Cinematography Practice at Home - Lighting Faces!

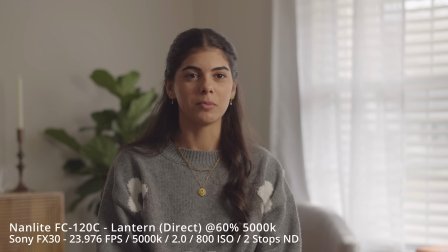[12:08]
Only thing to note is that because of the style of the lantern, and that more light is emitted through the softbox, and because there's more diffusion being illuminated, there's definitely a lot more light being bounced around the room. There's definitely less control with a lantern, but that does make it a little bit more of a bigger source, which can make it a little bit softer.
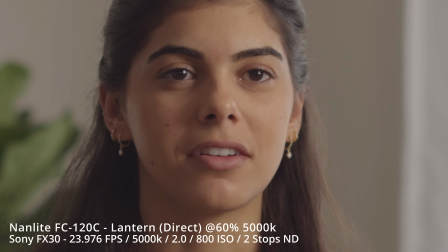[12:29]
It does give you a very good eye light, it gives you good shape, so if this is how you want to utilize a lantern, I definitely think that this could be a good option for you.
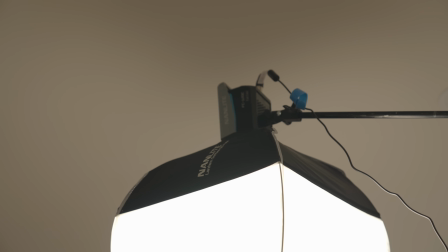[12:36]
My favorite technique with lanterns are overheads, and the reason for that is because of the style of a lantern and it kind of illuminating 360,
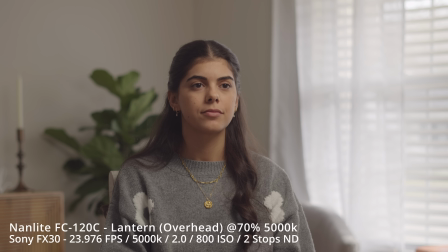[12:43]
it gives you a good balance of level in the background, midground, and foreground, and on the subject. It essentially just raises the ambient level of the entire space while also keeping some directionality on your subject. So this is probably one of my favorite looks, is the overhead lantern. Now, one thing to note about overhead lighting is you do have to be careful a little bit of how high it is, where it is, and how much overhead compared to how much in front of the subject. The reason why to note that is because the more it is directly overhead, the more raccoony there will be in the shadows of the eyes. So if the light is directly overhead, you will get way more raccoon eyes. But if it is slightly in front of the subject and maybe 3/4 again, you will definitely get a way better, softer wrap light that you see here.
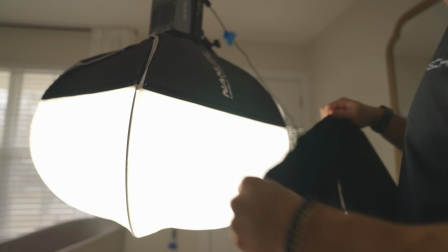[13:27]
Now, next is the same exact positioning overhead, but I added this skirt.
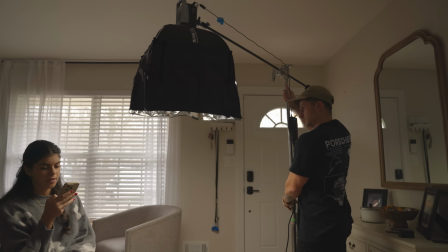[13:31]
And if you aren't familiar with what skirts are, they're essentially black material that wrap around the lantern to cut the sort of 360 illuminating light.
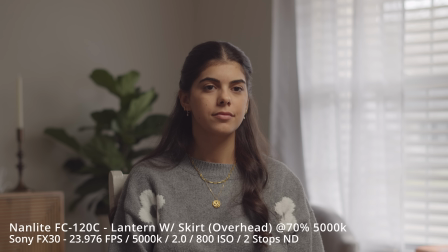[13:38]
And it makes it way more directional, essentially just coming straight down. So this is a great technique if you want to control light even more, similar to the grid of the softbox.
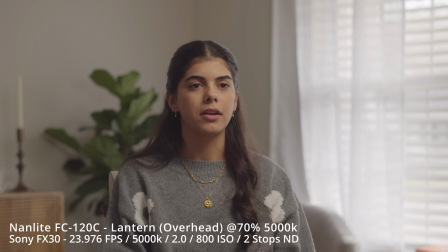[13:47]
If you notice between this shot and the one before, there is a big difference in the level of the background, but also just the quality of light on her face as well.
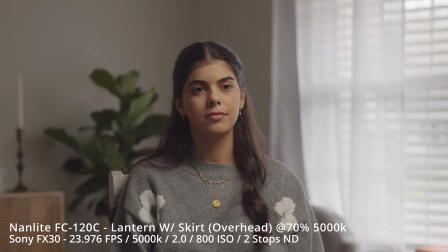[13:56]
But again, depending on the location, depending on the style you're going for, maybe you want to control the light, maybe you don't.
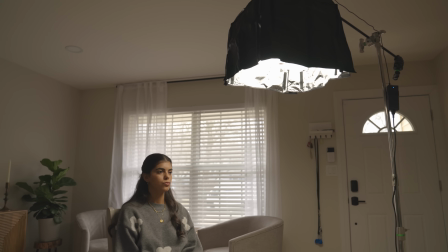[14:02]
But this is a great way for you to understand what skirts do and how you might be able to utilize them in your practice.
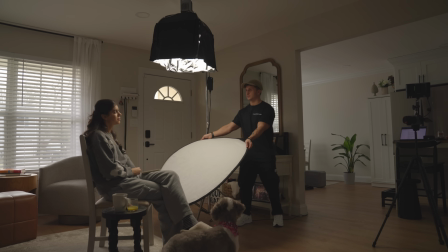[14:08]
The last thing I want to play with is the exact same thing, the lantern with the skirt, but playing with a bounce underneath.
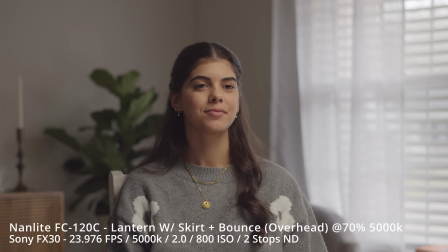[14:13]
This is a great way to see if you might want to add some fill underneath the chin, adding a bit of wrapping light, This is great for beauty or fashion where you don't really want a lot of shadows underneath the chin, or you want to just fill in a bit more. This is what I recommend everyone doing at home if they want to study how to light a human face.
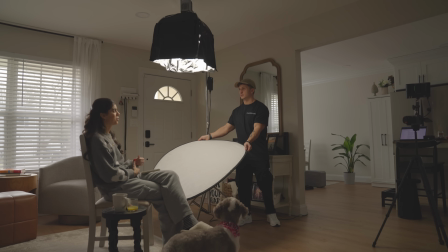[14:29]
Practice. Again, you don't need all the equipment in the world. All you need is a single light, and if you have one modifier, if you have two modifiers,
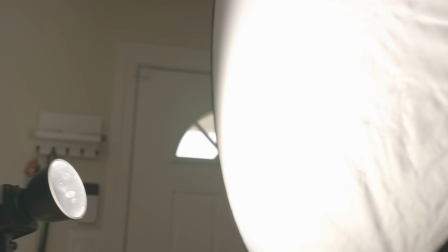[14:37]
whatever you have, there are options and ways for you to play with and give you multiple different results.
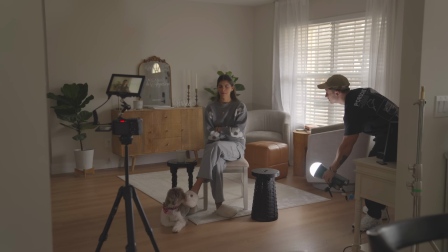[14:42]
You just have to get creative and understand how you are able to use what you have to your advantage. So that's all I got for you today. Hopefully you found a little insight in how you might be able to go and practice at home with the equipment that you do have, and how you're able to experiment and maybe try some new techniques that maybe you haven't thought of. Hopefully you guys have a great day. See you next time. Peace out.